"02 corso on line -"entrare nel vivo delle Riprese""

Non serve neanche che li prendiate subito, vedete voi insomma quello che ritenete più, quanto vi appassiona. Allora, proseguiamo con le nostre slide.
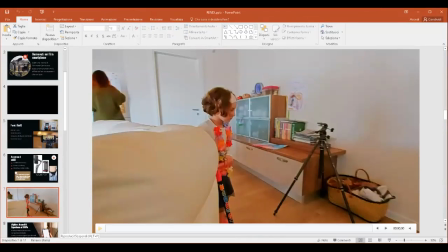1330s
Quell'afferino che stabilizza vi fa fare un'immagine di questo tipo.
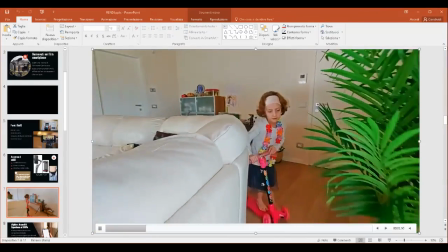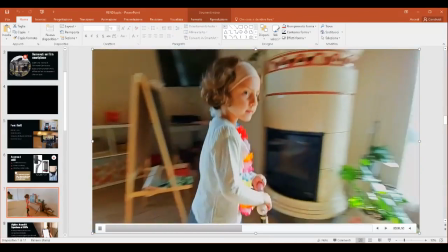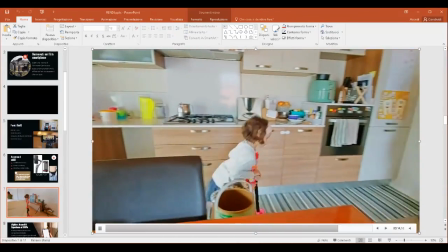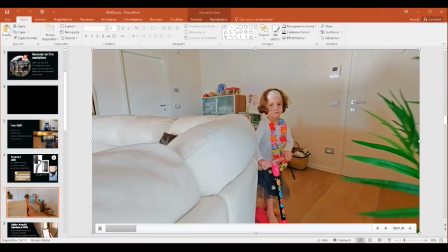1351s
Nel senso che la bambina gira con il monopattino, io mi sto muovendo davanti a lei e sembra di essere incollati.
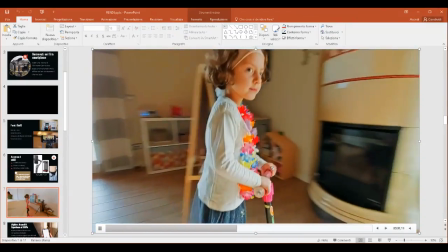1358s
In realtà è solo quel dispositivo che tiene bene l'orizzonte.
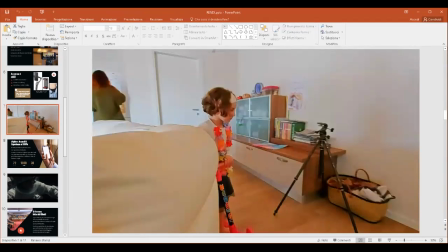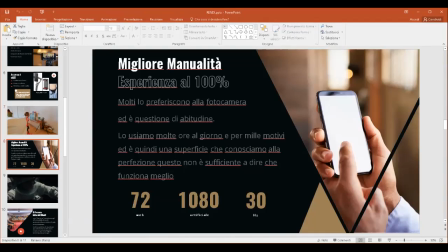1370s
Che cosa fa la differenza? La manualità. Cioè, tanti mi chiedono, ma come mai, che differenza c'è? Anche agenzie di Milano con cui collaboriamo, in questo momento stiamo seguendo dei progetti per Autan, tutto il gruppo SC Johnson, Autan, Ride,
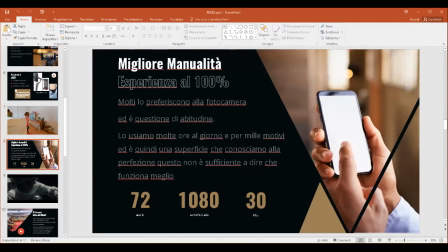1387s
che sono riusciti a riprendersi da questo momento di lockdown perché fanno prodotti igienizzanti. E quindi anche agenzie con cui collaboriamo dicono, ma il cellulare o la macchina fotografica?
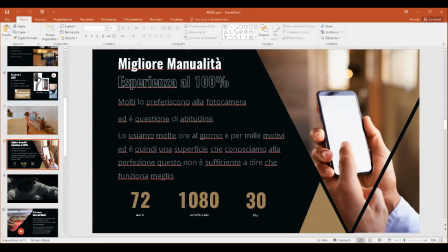1401s
Insomma, è tutta una questione di manualità, perché il telefono cellulare lo teniamo in mano 2-3-4 ore al giorno, di conseguenza è un mezzo molto più confidenziale per noi e quindi sarà sicuramente meglio della macchina fotografica. Io e Gloria teniamo molto più in mano
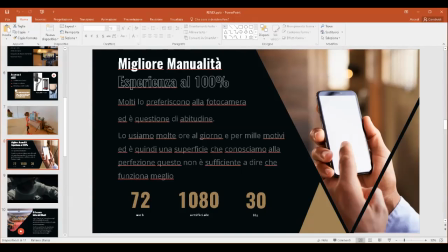1421s
tutta la parte di fotocamera e di conseguenza ci è molto più familiare la fotocamera e non torneremo mai indietro, anche se utilizziamo lo smartphone in tanti nostri servizi. Abbiamo delle linee video per aziende che dicono voglio un bel servizio fotografico e un po' di video, lo facciamo con l'iPad o lo facciamo con l'iPhone.
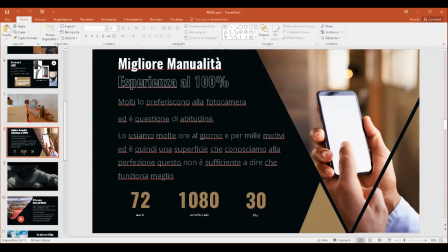1440s
Il backstage e tutta la parte dei nostri lavori viene documentata con l'iPhone.
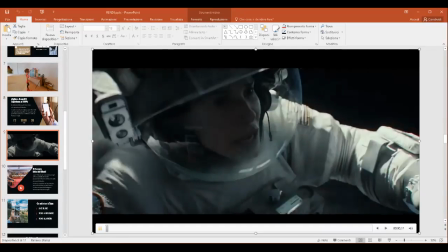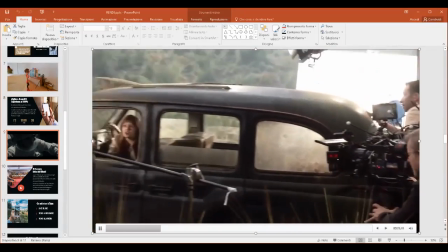1453s
E questo è un confronto che ci mostra la differenza tra una cinepresa e un iPhone.
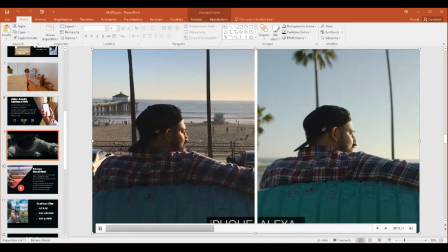1461s
A sinistra abbiamo l'iPhone e a destra la cinepresa.
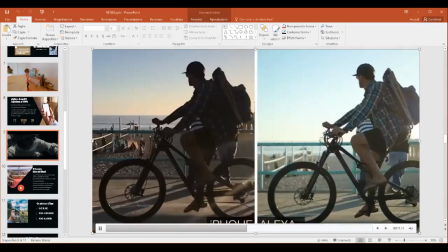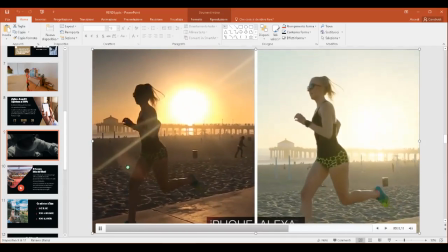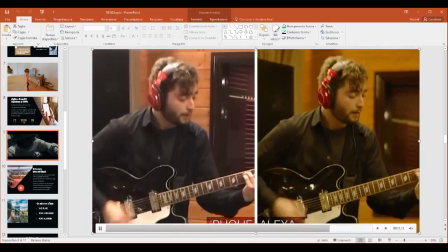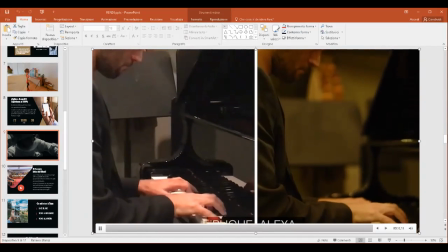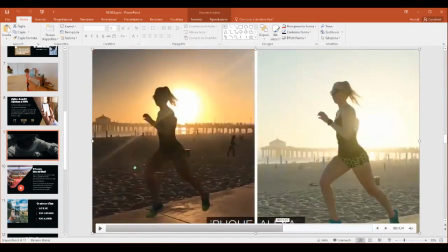1484s
Allora, dobbiamo fermarci in alcuni punti chiave. Sì. Eccolo qua. Mi sentite ancora?
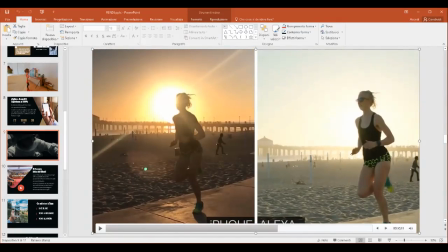1492s
Ottimo. Allora, sì? Il telefono contro luce ci rende la persona irriconoscibile. Quindi se era il nostro soggetto non dobbiamo lavorare in questa condizione, ma dobbiamo tenere sempre le spalle al sole o alla fonte luminosa.
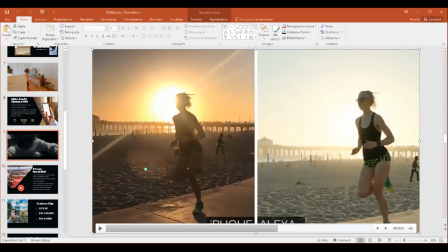1511s
Mentre la Cina impresa reagisce benissimo, anzi si potrebbe contare anche quanti che tipo di tatuaggio ha o quanti capelli ha in testa.
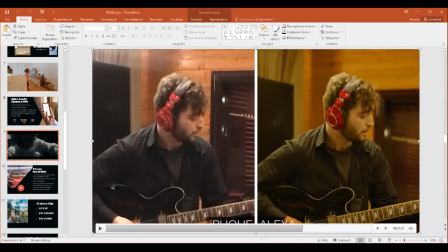1521s
Altra situazione critica sono le basse luci. Vedete nelle zone di nero come manca dettaglio, non si capisce se è davvero una camicia, se ha sulla cinghia della telecamera, cioè manca tutta una parte di dettaglio anche nell'ambiente.
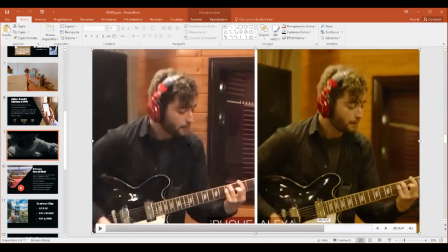1539s
Quindi in caso di basse luci non è da usare il telefono. Perché?
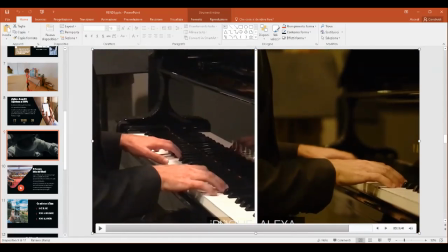1544s
Perché anche qui si crea tutta una zona di rumore, di fastidio, che
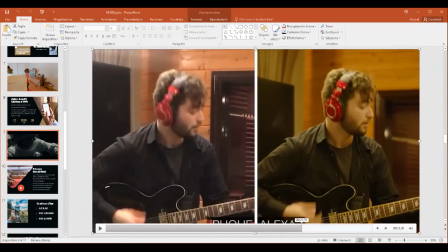1553s
non è adatto a una presentazione di un'azienda. Perché uno dice, vedendo una cosa amatoriale così, la testa che cosa fa?